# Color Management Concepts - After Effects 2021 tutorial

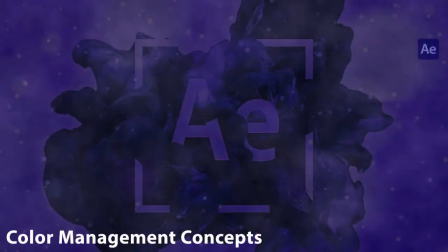12s
When dealing with video, we really need to pay attention to color.
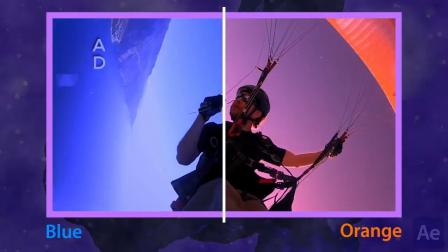15s
If our video is blue or orange, it will be immediately noticeable to our viewer and can detract from our project's message.
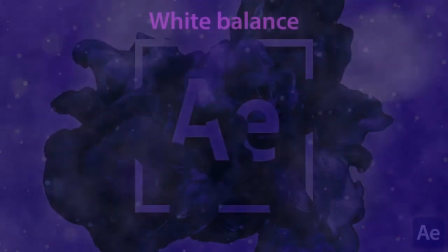23s
The first thing we can do to make sure our colors are correct is to white balance using the camera.
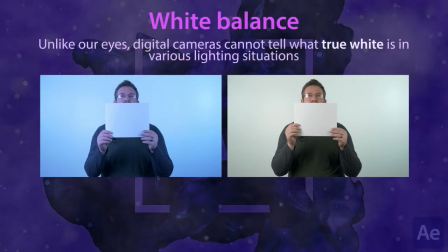28s
This should be done before ever pressing record. Unlike our eyes, digital cameras can't tell what true white is in various lighting situations. To help them establish true white, we need to give them a little assistance. You can see in these two examples that the camera on the left isn't white balanced at all.
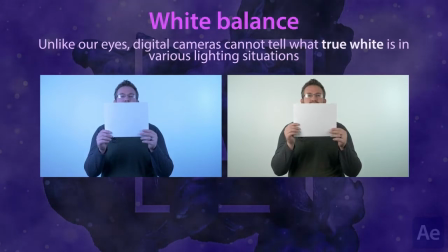46s
In fact, it's blue. The camera on the right was white balanced correctly.
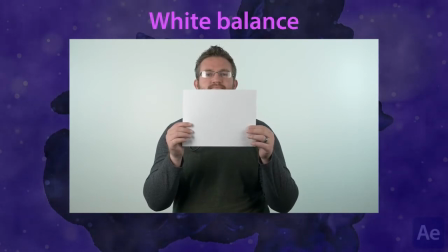51s
To manually white balance, a pure white card or white piece of paper as seen here is held up in front of the camera. The camera can then analyze that white paper and determine the surrounding color temperature.
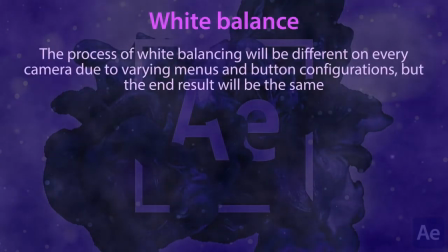63s
The process of white balancing will be different on every camera due to varying menus and button configurations, but the end result will be the same.
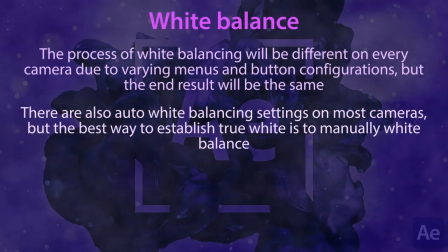71s
There are also auto white balancing settings on most cameras, but the best way to establish true white is to manually white balance.
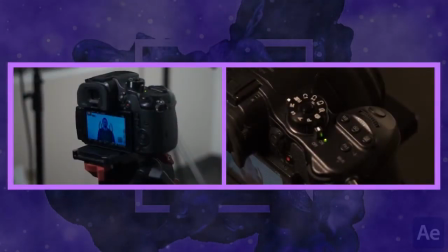79s
You can white balance inside After Effects, and I will show you how to do this later, but it is a best practice to do this in camera. It will save you a large amount of time in post-production.
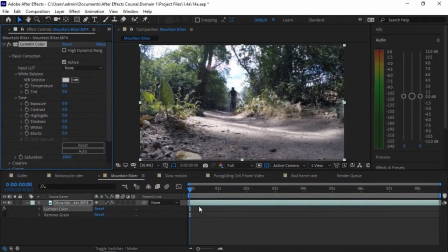94s
There are two other concepts we need to focus on when talking about color in our videos: color correction and color grading. These terms are often used interchangeably, but they really shouldn't be. To demonstrate, I have applied the Lumetri color effect to this mountain biking video.
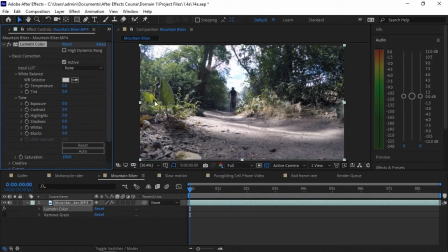112s
You will see how to apply effects later on in the course. When it comes to color correction and color grading, color correction should always be done first. When correcting a video's color, we are trying to get everything to look as natural to the eye as possible. This involves getting our whites and blacks to be as true to life as we can.
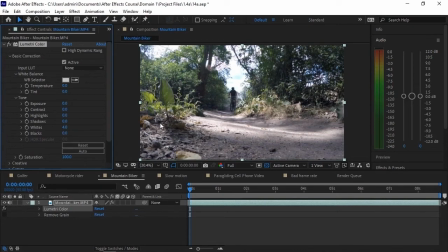132s
If someone forgot to white balance in camera, we would want to take care of it when color correcting, using a tool like the white balance selector, which doesn't do much here, as this video was white balanced properly.
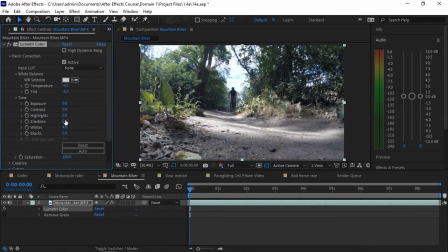146s
Color correction also involves changing the brightness of a video, if, for example, the exposure was set too high or low while filming.
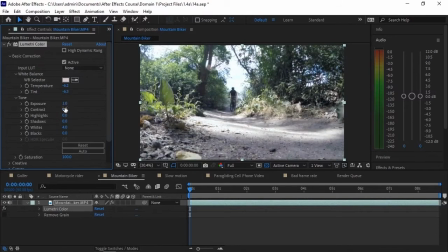156s
We can change the contrast, the amount of highlights and shadows, and again, our white and black values, if needed.
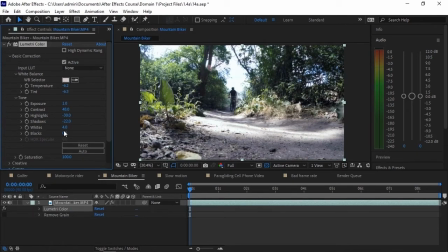171s
At this stage, we would also want to repair any noise in our video using an effect like remove grain. Noise and grain can happen as a result of shooting at a high ISO in a dark room. Remember, when color correcting, we are trying to make our video look as true to life as possible.
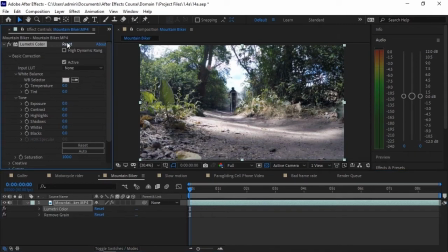191s
I'll reset those settings. Color grading, on the other hand, is more of an artistic endeavor. Think of it as adding a filter to an Instagram photo. It's the process of using colors and hues to set a certain atmosphere or mood in a scene.
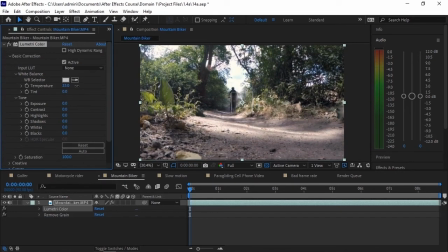206s
Are we going for a somber feeling? If so, we can change the hue or dominant color to more of a bluish color. There we go. Going for a techie matrix kind of vibe? Make that thing more green.
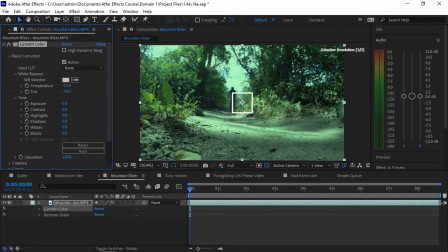225s
I am moving the tint slider, which actually adds or takes away the white value of a color. Colors can have a tremendous impact on your audience. They can make them feel warm and cozy or extremely anxious. Always think of the mood you or your client are trying to set within a production.
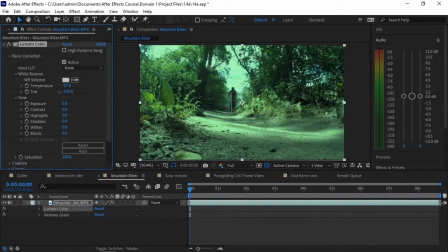246s
These changes are more extreme than in color correcting and often add a lot of time to the post-production process. If we really wanted to get into the nitty-gritty of color grading, we wouldn't use these basic settings, which I will turn off.